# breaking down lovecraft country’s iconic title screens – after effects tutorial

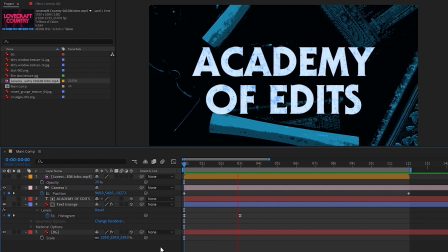Now that we've got a nice basic setup, we can go ahead and break our background image into multiple elements to add more depth and to make it look more interesting.
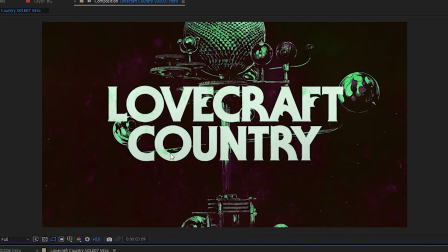In some of the reference examples, they also subtly animate their backgrounds, so if you want some tips on how to animate still photos, I've got a whole video that you can check out later.
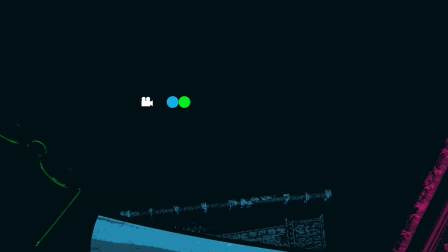With the background I chose for this example, it doesn't really make sense to animate part of it, so we'll stick to separating out elements and giving them different Z values so that we create some parallax.
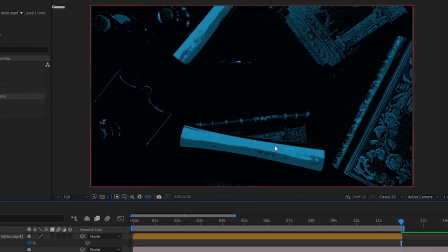But before we do that, I think the background would look better if I just kept it to the bottom elements. My glasses, a potion bottle, the 2 books, and the scroll.
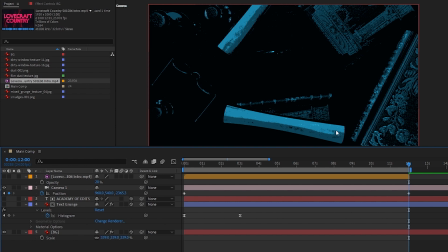This way, it looks a little less crowded and a little more deliberate, in my opinion. So I'll just create a quick mask around the elements I don't want and then set it to subtract. Then to fill in the background hole we just made, I'll create a new solid using Ctrl or Command Y, make it black, and call it background solid.
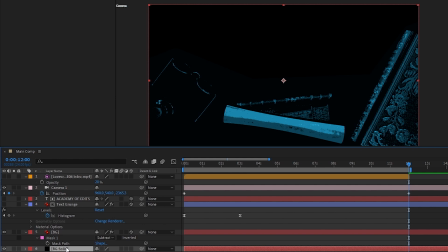Then I'll just grab the tint effect from our background image and paste it onto the background solid, and we're good to go. Now, for separating out the remaining elements,
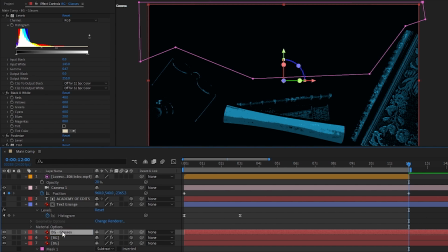I'll duplicate the background twice and rename one to background glasses and the other to background book. On background glasses, I'll create a mask around the glasses, invert that mask, then set it to subtract so that only the glasses are left on it.
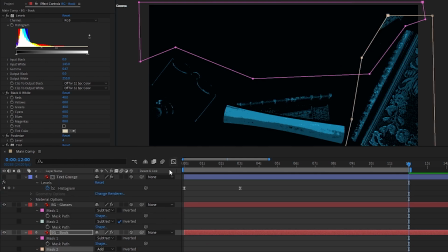And I'll do the same for the background book layer by just masking around that, inverting that mask again, and setting it to subtract as well.
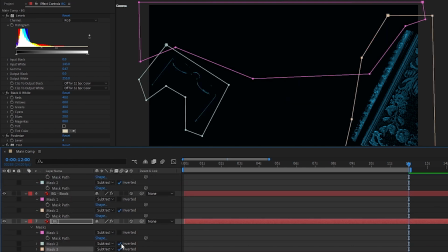Lastly, I'll copy the two masks we just made over to the original background image layer and disable the inversions on them so that we're just straight up subtracting the glasses and the book from this layer.
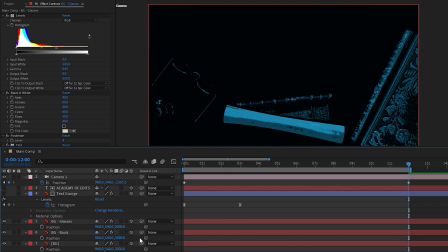Now that we've got everything separated out, it's time to just push a few layers back on the Z-axis. So I'll set the glasses Z position to 4000 and the book Z position to 5000. Now that we've pushed them back, we'll just need to make sure we're at the end of the timeline and then hit S with them both selected to bring up their scale.
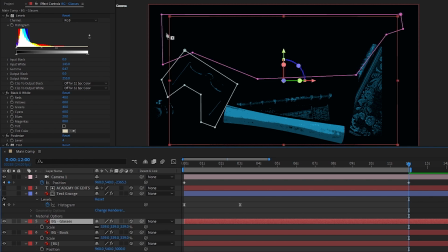A quick and easy way to scale them back up to the right size is to just look at the bounding box of each of their layers and match that to the bounding box of our background layer.
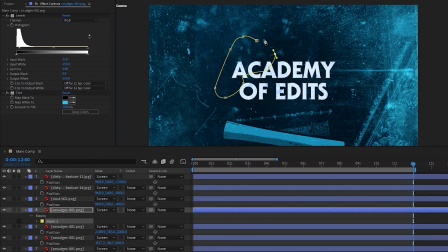After getting that all sorted, we can finally start adding the layers of grunge, scratches, and smudges to create the unique fly-through that our reference has.
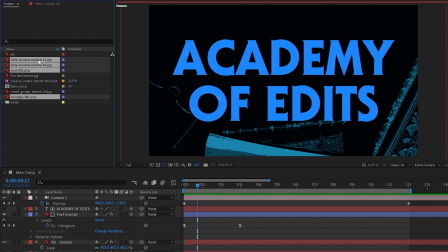So after collecting some textures the same way we did earlier, we can just drop a few into our composition.
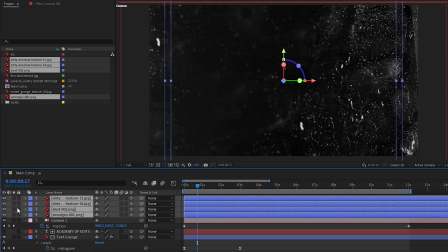Then go ahead and turn them all into 3D layers, and to make it easier to work with, hide them all except one.
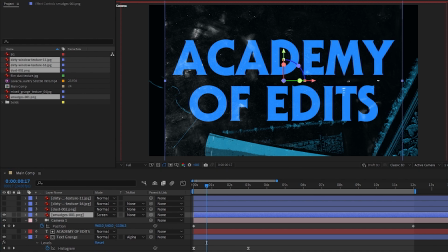First of all, we'll set the blending mode to screen so that the black values become transparent, then we'll apply the levels effect so that we can adjust the look of our grunge. Many grunge textures aren't on a perfect black background, and since we're layering a bunch on top of each other,
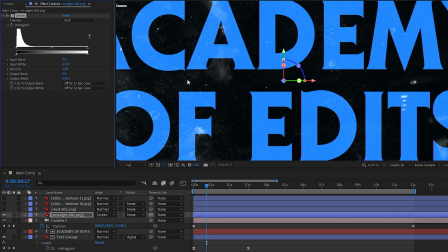all of this minor gray area will end up making our final look a little murky and hard to see.
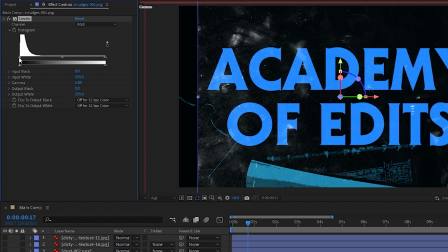The histogram over here is showing us how much of our photo is perfect black all the way up to perfect white on the right. So by sliding the input black handle up, we're effectively moving the goalpost for what we want to consider perfect black.
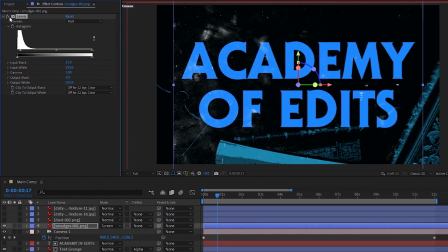If we bring it up to the main spike or just past it, we'll get rid of a lot of that gray murkiness, as you can see if I toggle the levels effect on and off.
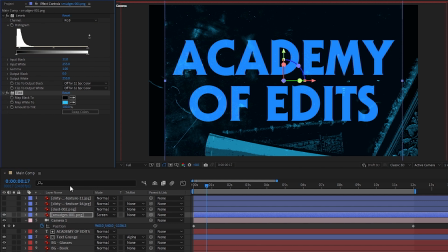Next, what I'm going to do is grab the tint effect from our background layer and paste it onto the grunge so that instead of white, we have grunge that matches our color theme as well. Then we just want to copy those two effects and paste them onto all of our grunge layers, making any tweaks to the levels that we might need to, and also making sure to set all of their blending modes to screen as well.
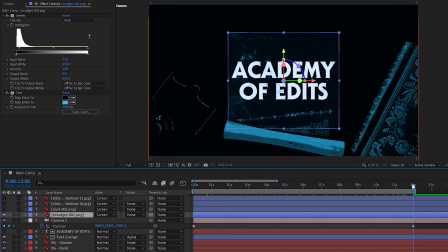Once they're all sorted out, we can start arranging them. Since our camera's moving backwards, we'll want to go to the end of our timeline when the camera can see the most, and then arrange each grunge layer here. Basically, you're just going to want to pull it forward on the Z-axis and then scale it up so that it fills the whole comp.
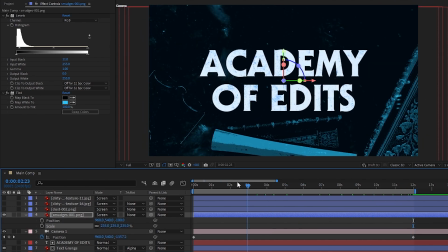After that, just move the playhead forward and backwards to see if you like the positioning and tweak it from there. Then all you have to do is continue that one step for the rest of the grunge layers you have, pulling each one back slightly more to create a nice sense of depth.
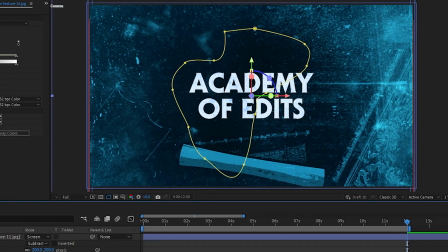Once that's sorted, you'll want to create holes in some of the grunge layers so that we can actually see our title more clearly.
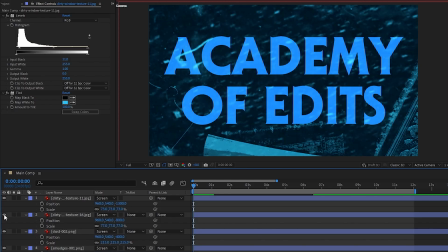So just select the problematic grunge layers, move to the end of the timeline,
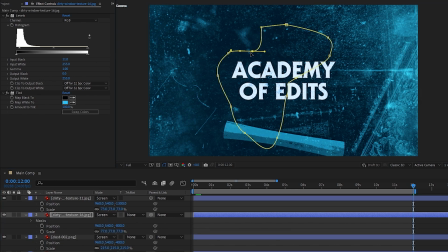create a mask in a sort of random shape around parts of the title, and then flip the mask to subtract and increase the feather a lot. Then just repeat that step for the other grunge layers, making sure to let some areas overlap with the text to keep things looking organic.
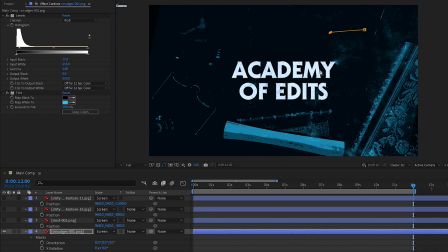After that, we can take it up a notch by duplicating grunge layers that we like, masking out specific portions of it,
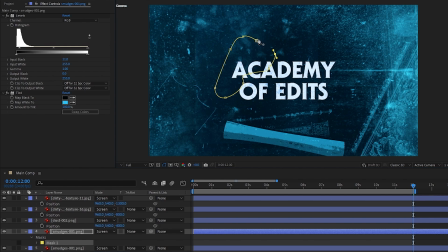and then placing them at different depths and locations just to help add more complexity and depth in our scene.
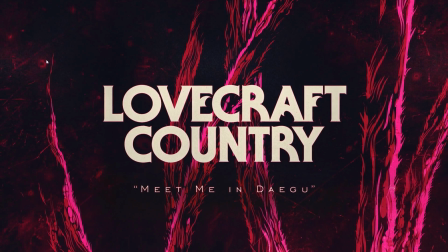And if we even take a look at the reference, you can spot a few places where they seem to have taken parts of the same grunge layer and moved them around as well.
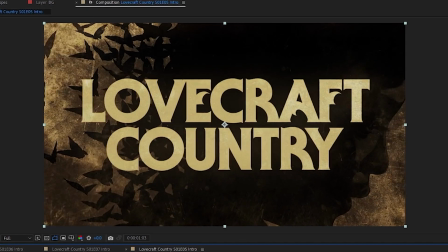One more thing to note is in the reference, you can see that there's actually a dark layer of grunge that dissolves over time, making the background image easier to see.
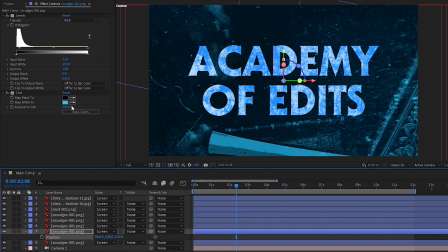To do that, we can actually just take any grunge layer we already have, reset the tint so that it's back to black and white, and sort of do what we did with our text grunge at the beginning.